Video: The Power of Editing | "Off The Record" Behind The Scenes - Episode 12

Editing is the art of crafting a story from your footage. Next to the director, the editor has the second most creative control over the final film. To edit your film, you'll need nonlinear editing software, also known as an NLE. This show was edited in Adobe Premiere Pro, but you can also use other industry standard programs such as Avid, DaVinci, or Final Cut.
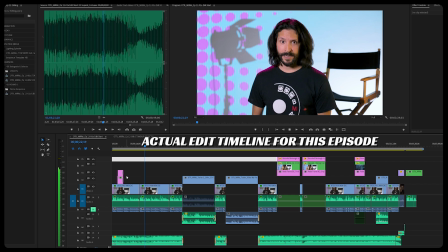[0:18]
An editor's primary job is deciding what to cut and when to cut it. An editor will be responsible for setting the tone and pacing of a story. They will often use temp music and key sound effects to help give direction to others that they're working with in the post process. The combination of choices between takes, cuts, music, and sound effects can drastically alter the tone of a film.
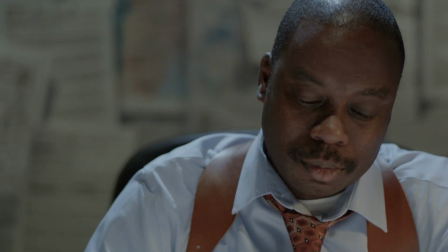[0:39]
Watch this scene from Off the Record.
He wants to bag the one criminal that got away.
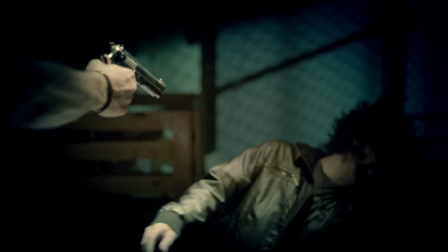[0:45] Who's that? Killed my partner. Now I'll never get a chance at payback.
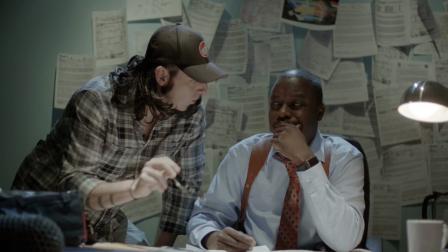[0:50] He wants to record all the action. Let's go after him together. I can't take a civilian on a drug bust.
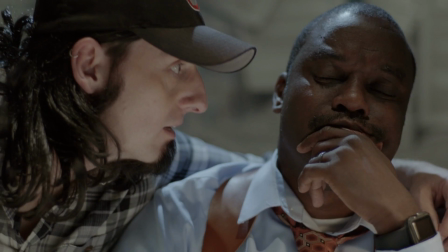[0:56] You get the bad guy, I get the sound effects. I won't say anything if you won't. Is this off the record? Off the record.
This film is comedic, which is supported by the choice of cuts, music, and sound effects. But watch what happens when we recut it.
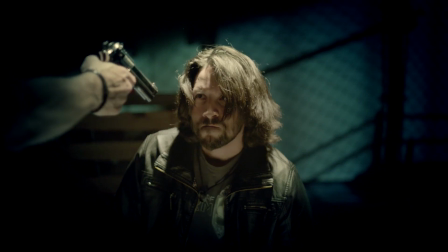[1:14] Who's that? Killed my partner. Now I'll never get a chance at payback.
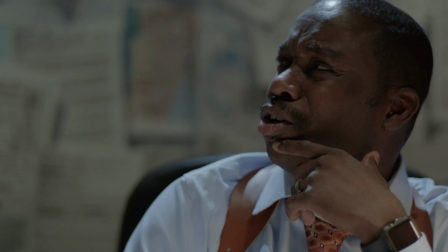[1:22] Let's go after him together. I can't take a civilian on a drug bust. You get the bad guy, I get the sound effects.
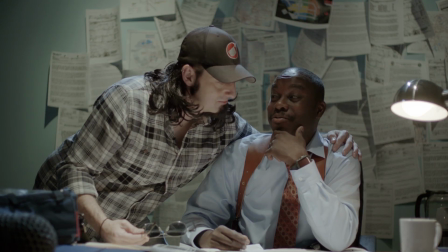[1:28] I won't say anything if you won't. Is this off the record? Off the record.
Now the film seems much more dramatic, even though it's the same footage. That's the power of editing. A good editor can work with a director to find unexpected solutions. Check out this scene from the lighting episode of this show.
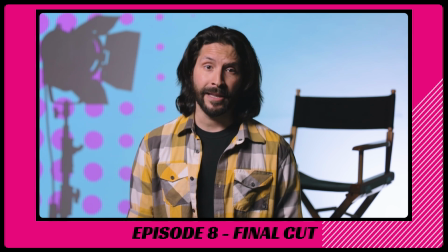[1:47] The key light is your main light. It's where most of your light's coming from.
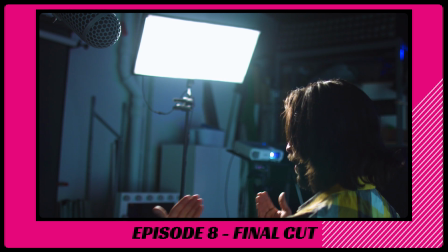[1:50] We're using an LED light that's in front of the camera to do most of the work illuminating me, but it's creating these harsh shadows on the side of my face.
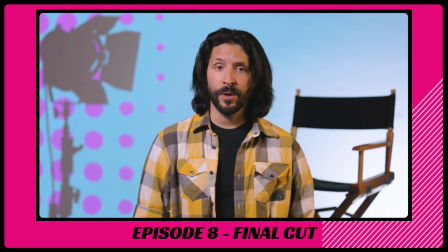[1:57] The fill light fills in those shadows, controlling exactly how harsh they're going to be.
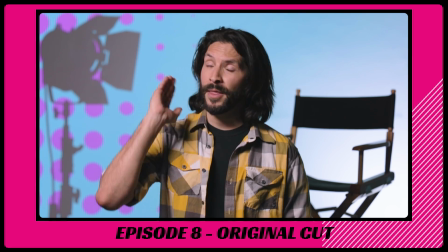[2:02]
We meant for it to play like this.
The key light is your main light. It's where most of your light's coming from.
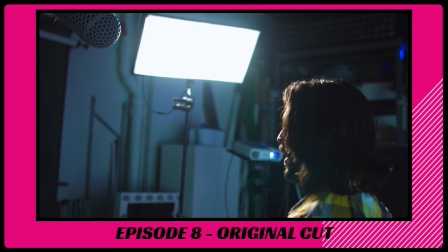[2:08] We're using an LED light that's in front of the camera to do most of the work illuminating me,
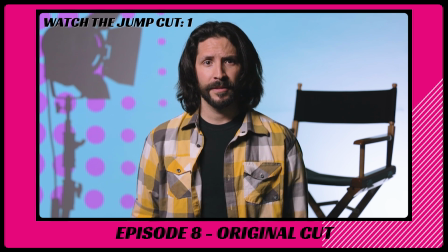[2:12] but it's creating these harsh shadows on the side of my face. The fill light fills in those shadows, controlling exactly how harsh they're going to be.
But see how there's a jump cut between those two shots?
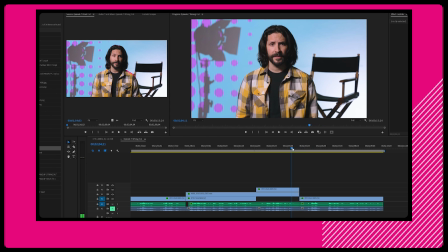[2:23]
We didn't get enough coverage of me saying those lines without any cuts between them. Within this shot, it's a jarring jump cut that breaks our pattern of not using jump cuts. What's worse, we have to establish the shadows on my face, so the next line about filling in those shadows made sense. So the editor got creative and tried this picture-in-picture look. It established the shadows and made the next cut not so jarring. Editing is an art form that combines a lot of creativity with technical ability. There are a lot of guidelines, but very few rules in editing.
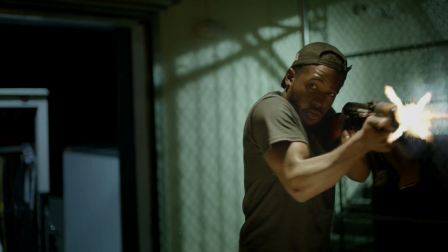[2:55]
It's a good idea to start watching some of your favorite films and really see where they cut, why they cut, and what emotions you feel during those cuts. Then it's just a matter of practicing it yourself. Our next episode is the cherry on top, shooting behind the scenes for your film.
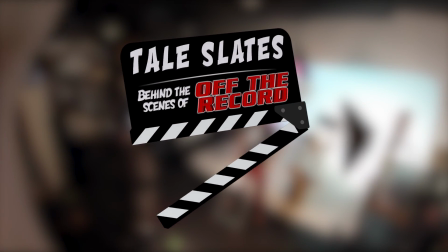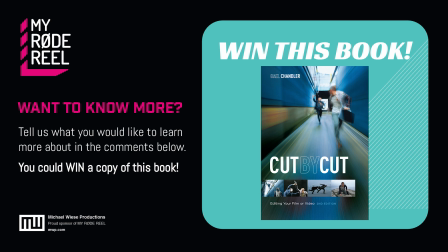[3:16]
If you'd like to learn more about editing, check out the book Cut by Cut, published by Michael Wiese Productions.